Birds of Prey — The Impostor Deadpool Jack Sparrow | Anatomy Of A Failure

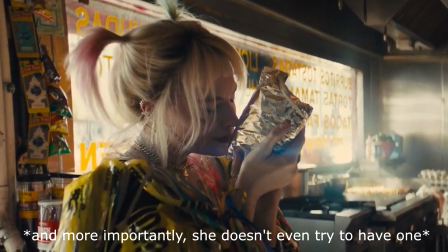But then when she actually is without the Joker she has no purpose whatsoever until another man steps in and gives her one.
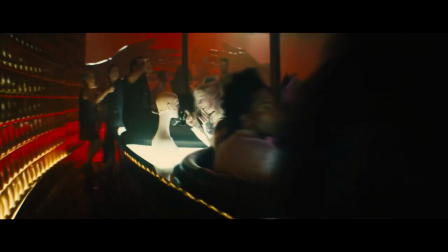What a great message, what a great character. All in all, if you wanna copy Captain Jack,
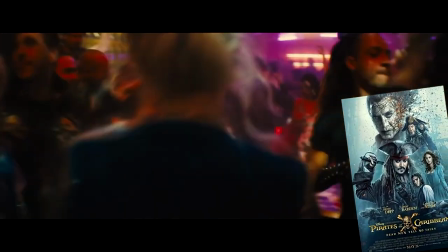maybe don't pick the one movie that doesn't actually feature the real Captain Jack, because this is what happens.
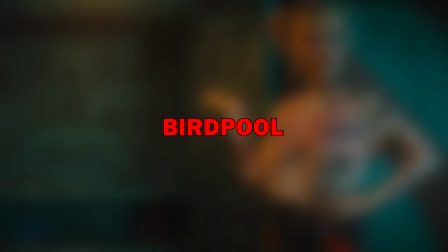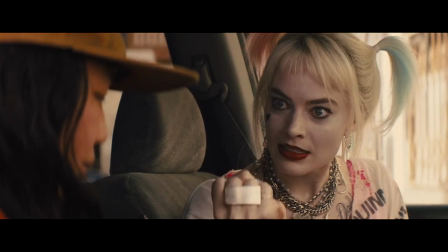As to the way the narrative of this movie is built,
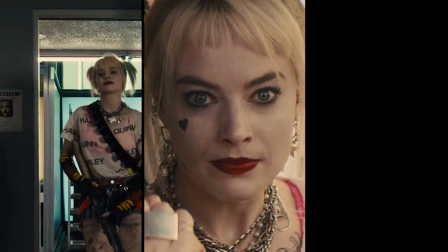with all the edgy fourth wall breaking voice over and multiple non-chronological timelines and overall ridiculous carefree tone,
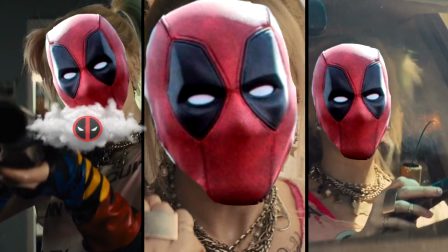that's when we enter Deadpool territory, which by itself probably is a great fit for a story like
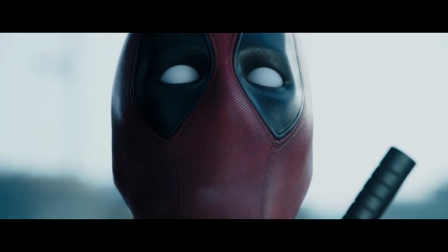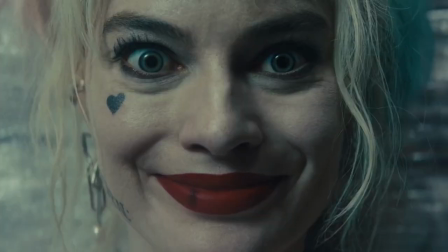this. There's just one teeny tiny problemo.
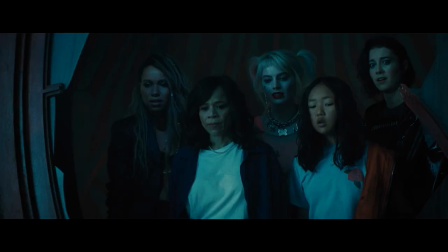Whereas Deadpool is a Deadpool movie told from the point of view of Deadpool, Birds of Prey is a Birds of Prey movie told from the point of view of Harley Quinn.
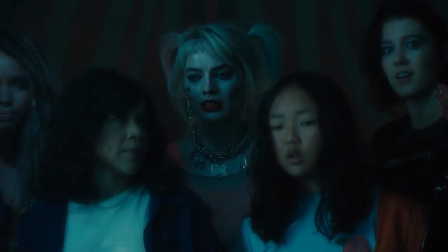The issue of which comes in form of the fact that it kinda ruins every other protagonist character who isn't Harley Quinn.
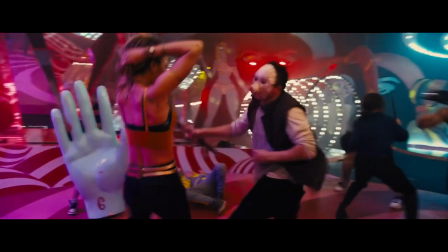To give this movie a bit of credit, it clearly did try when it comes to building its main cast of characters.
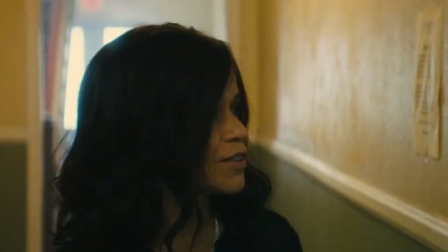The Canary Woman and the Detective, for example,
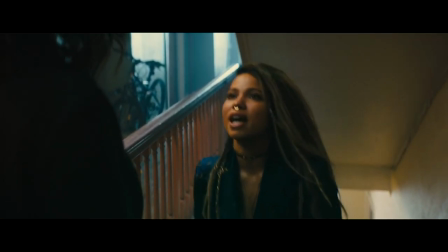are constructed in an adequate way where they have enough things about them for us to understand what makes them tick and who they are as people.
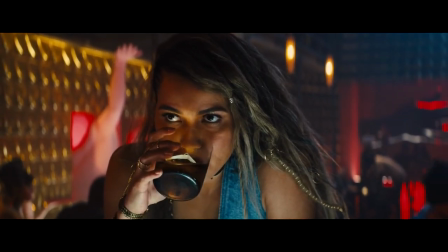But despite this, we still never feel like we get close enough to them to actually be able to support and care about them.
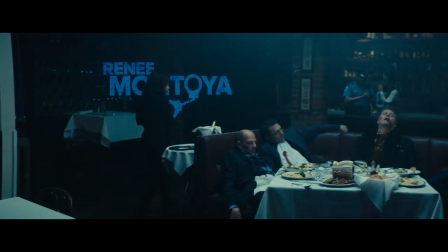Because even though we are aware of the things that make them who they are, we never actually see those things take place.
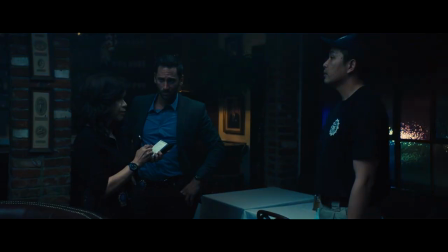We just hear Harley say they took place.
10 years ago, she broke a career making case.
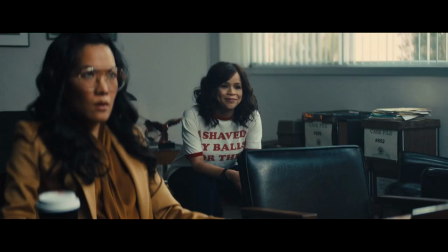Kimiri's been singing at Roman's club for years. Remember the guy who stole her promotion? That's him.
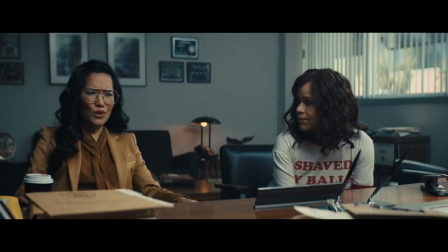He calls her his little bird. The assistant DA? That's her ex. He's got her wrapped right around his fancy little finger.
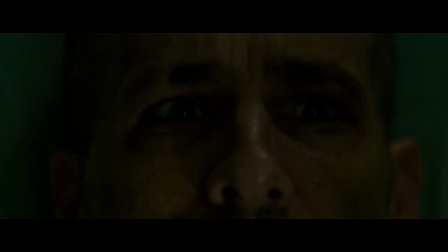When Deadpool tells us things through voiceover, he tells them about himself as we see him experience them.
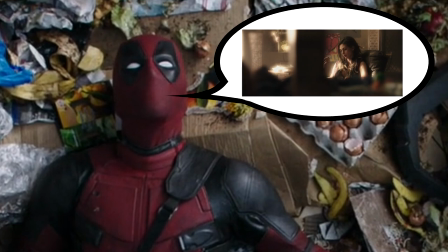What he doesn't do is tell us things about other unknown characters in an effort to make us care about them,
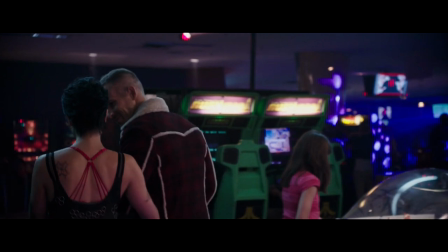but instead makes us care about them through the relationship he himself has with them.
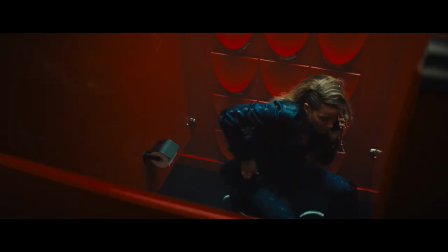And so when Harley is randomly telling us stuff about these other main characters without having any kind of relationship with them herself,
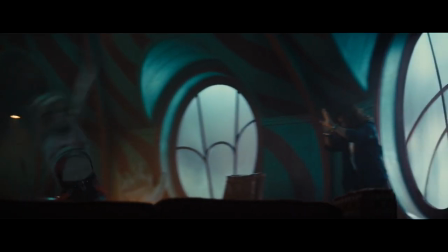it just doesn't work, and all these characters end up being is forgettable superficial sideshows.
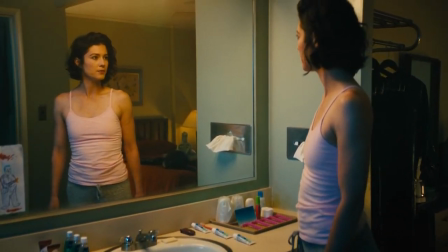And even when we actually do see enough about a character's own story to kinda get close to them,
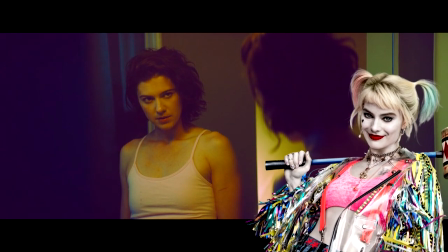it still gets ruined by the tone that comes with viewing this world from Harley Quinn's point of view,
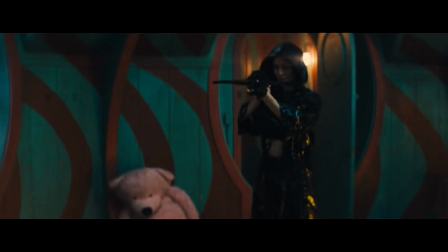like happens with Huntress.
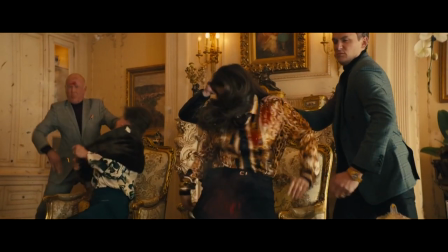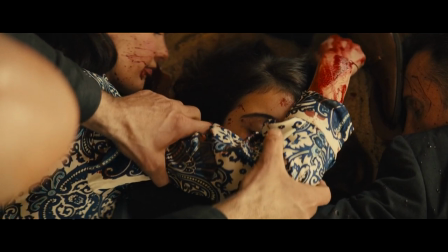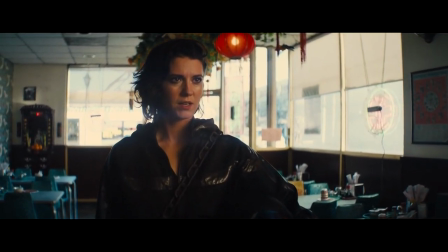Out of all the non-Harley protagonists in this movie, Huntress gets closest to functioning properly.
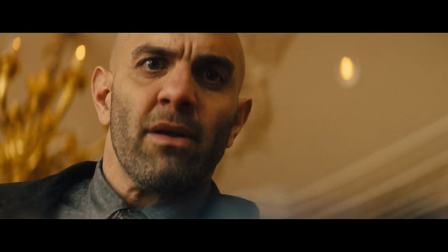We see the tragic event that molded her into who she is, we experience it with her, we actually feel for her and wanna support her.
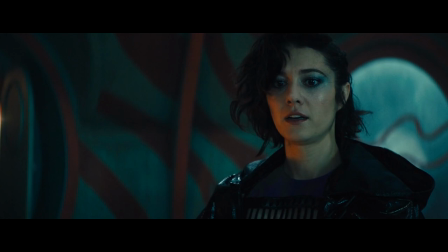But then out of nowhere, because this is a narrative told through the eyes of Harley Quinn,
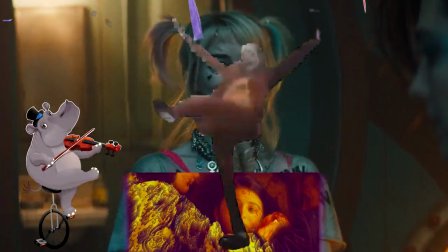the movie suddenly takes this tragic backstory and turns it into a Harley-like carefree joke.
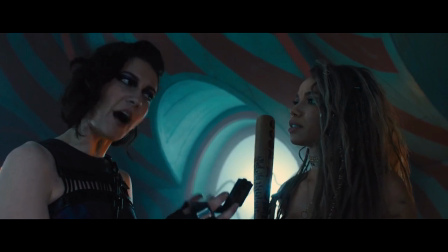What the hell is up with this bow and arrow stick? It's not a f***ing bow and arrow, it's a crossbow, I'm not 12.
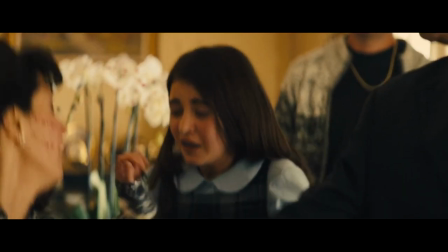I love this chick, she's got rage issues. I don't have rage issues! You know.
So we have this really tragic backstory of this girl losing her entire family as a kid,
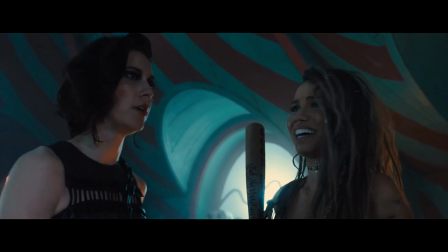and then ultimately all this world we exist in makes it amount to is, oh your whole family was murdered?
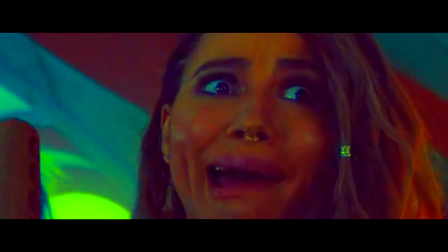I bet you have anger issues.
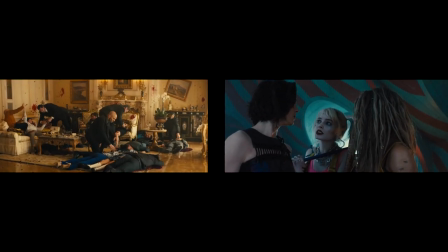And because this tragic backstory event is so different from the carefree ridiculous world of Harley Quinn to the point of being incompatible,
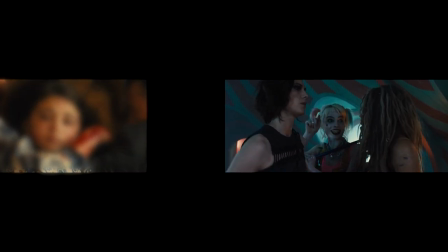it just ends up losing all of its emotional poncy, which is why even Mary Elizabeth Winstead,
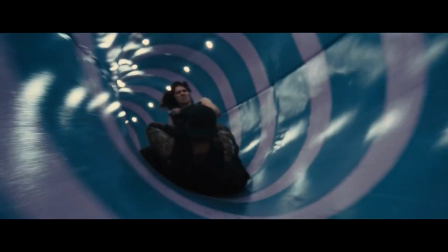who is a great actor, just cannot make Huntress work.
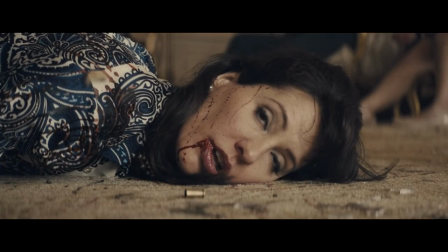It's not a f***ing bow and arrow, it's a crossbow. I don't have rage issues!
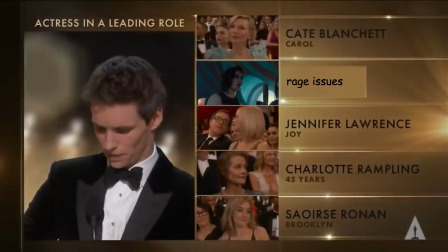And the Oscar goes to... I don't have rage issues!